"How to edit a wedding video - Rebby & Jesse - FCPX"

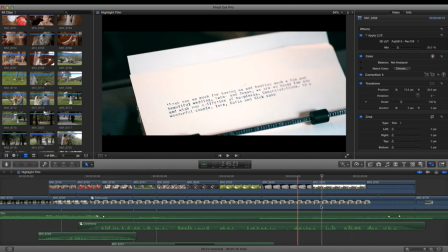16:34 And may the years deal gently with you.
So I think this is all shot with 100 macro.
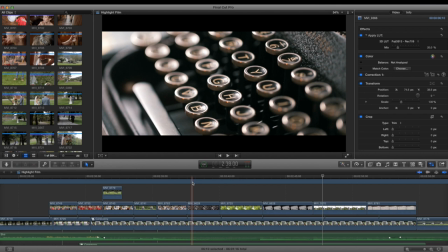16:40 I really like that for detail shots. Yeah, for sure.
From the tensions of our time.
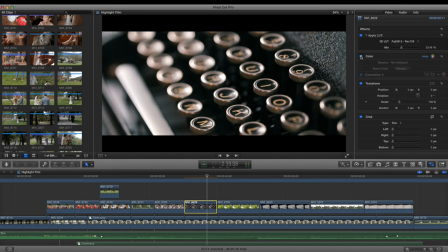16:46 I think there's quite a bit. With the macro shots, I do a lot more contrast and warming you know so this is the original color correction color grading
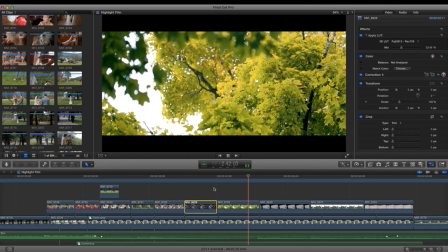17:02 and a wellspring of strength may it be the one place where you most I definitely put stabilizer on that
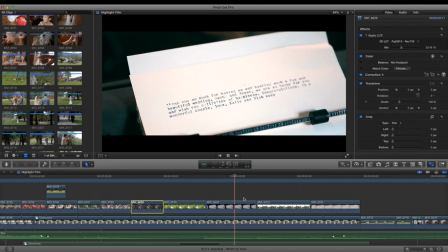17:08 and maybe years deal Trent see I keep telling myself I wanted
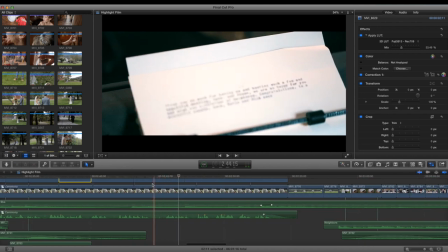17:14 to get rid of that that little so that honestly like boom boom copy paste zoom in a little bit let
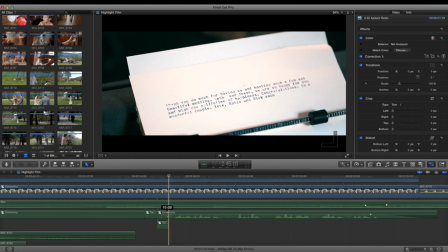17:33 it fucking buffer like this is so easy to fix i should have done it i just didn't
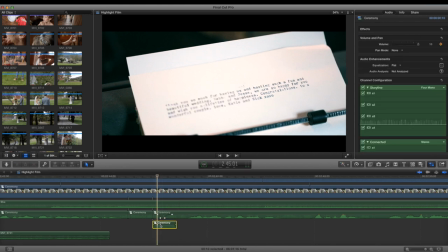17:50 it's as simple as putting a crossfade on a moment of silence and just matching that up exactly. And now check it.
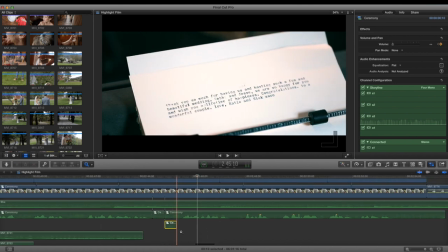18:06 That's like, that took five seconds. I should have done that. My bad.
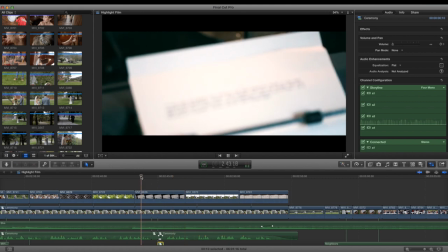18:11 But like, I do that all the time for like little clicks or pops that you don't want, you know? want to be and maybe years deal gently with you walking
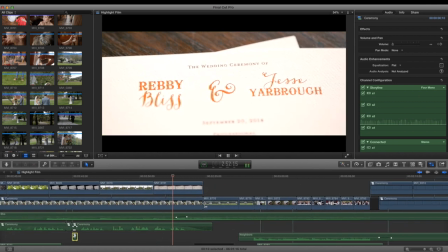18:20 together this little side of shot much more in life than either of you 100 macro lots of every time I use the 100
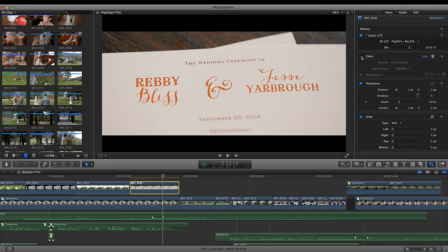18:29 macro I do a crazy amount of contrast yeah so
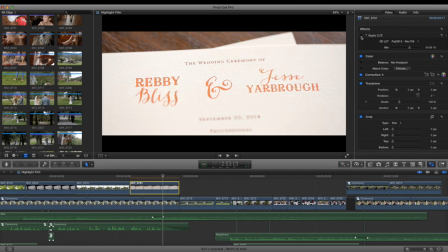18:37 contrast grading it kind of kills the detail of the paper but it just makes it so much punchier transition
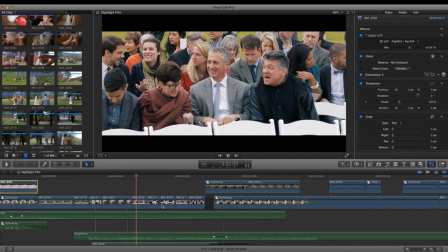18:51 change the entire tone more fun quick punchy
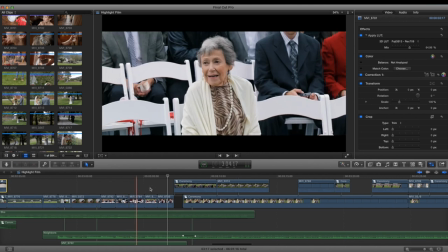18:58 always get the grandmas grandma one and grandma two nice
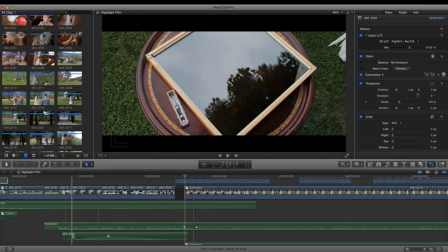19:04 little chatter sound like I took this from what this is 82 yeah I took this entire sound section from
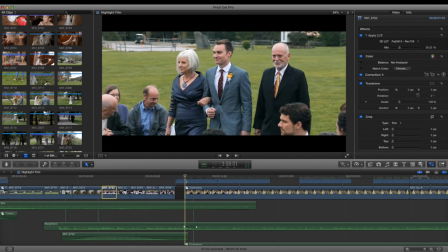19:12 this uh this whole section right here the figure eight is the preferred knot of climbers and
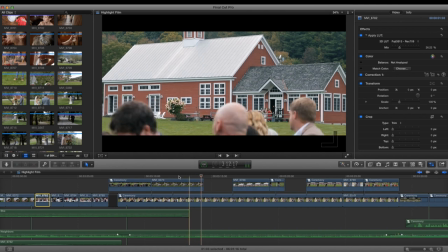19:20 the knot that has literally connected Revy and I kind of like that you know that might like seem like a mess up but I like having a little heads pop up
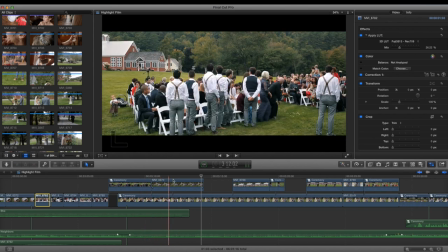19:27 uh it's a good it's a good action to have people standing up always try to get that shot so you'll notice that I'm over here on, is this the third camera? No, this is my second camera. So this is my 6D on a wide, I think like a 35. So that's just getting like in case I need to cut to anything.
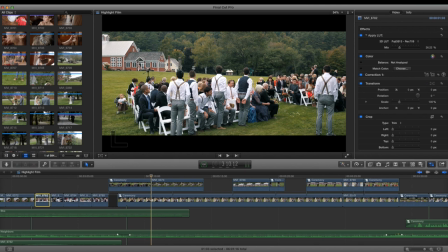19:46 Cause I'm standing like right here on a monopod. Actually, I think that's me right there. Yeah. Uh, with a 7200, no, I had a, I think I had a hundred. Yeah. I had a hundred cause the 7200 is right here on a tripod ready to go.
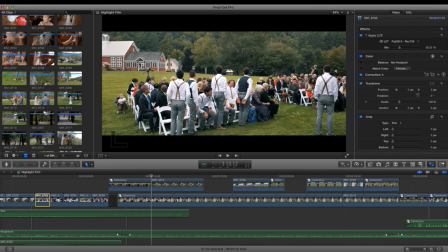20:03 So all I have to do is just run over, bring this camera over, set that up, and then I have that, you know, uh,
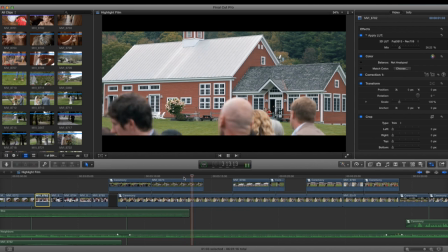20:12 so yeah, a hundred for sure.
Connected Revy and Jesse for the past six years on their climbing adventures. Although simple to tie, the figure eight knot is one of the strongest.
So this was super shaky and I didn't have much time, but it worked just enough.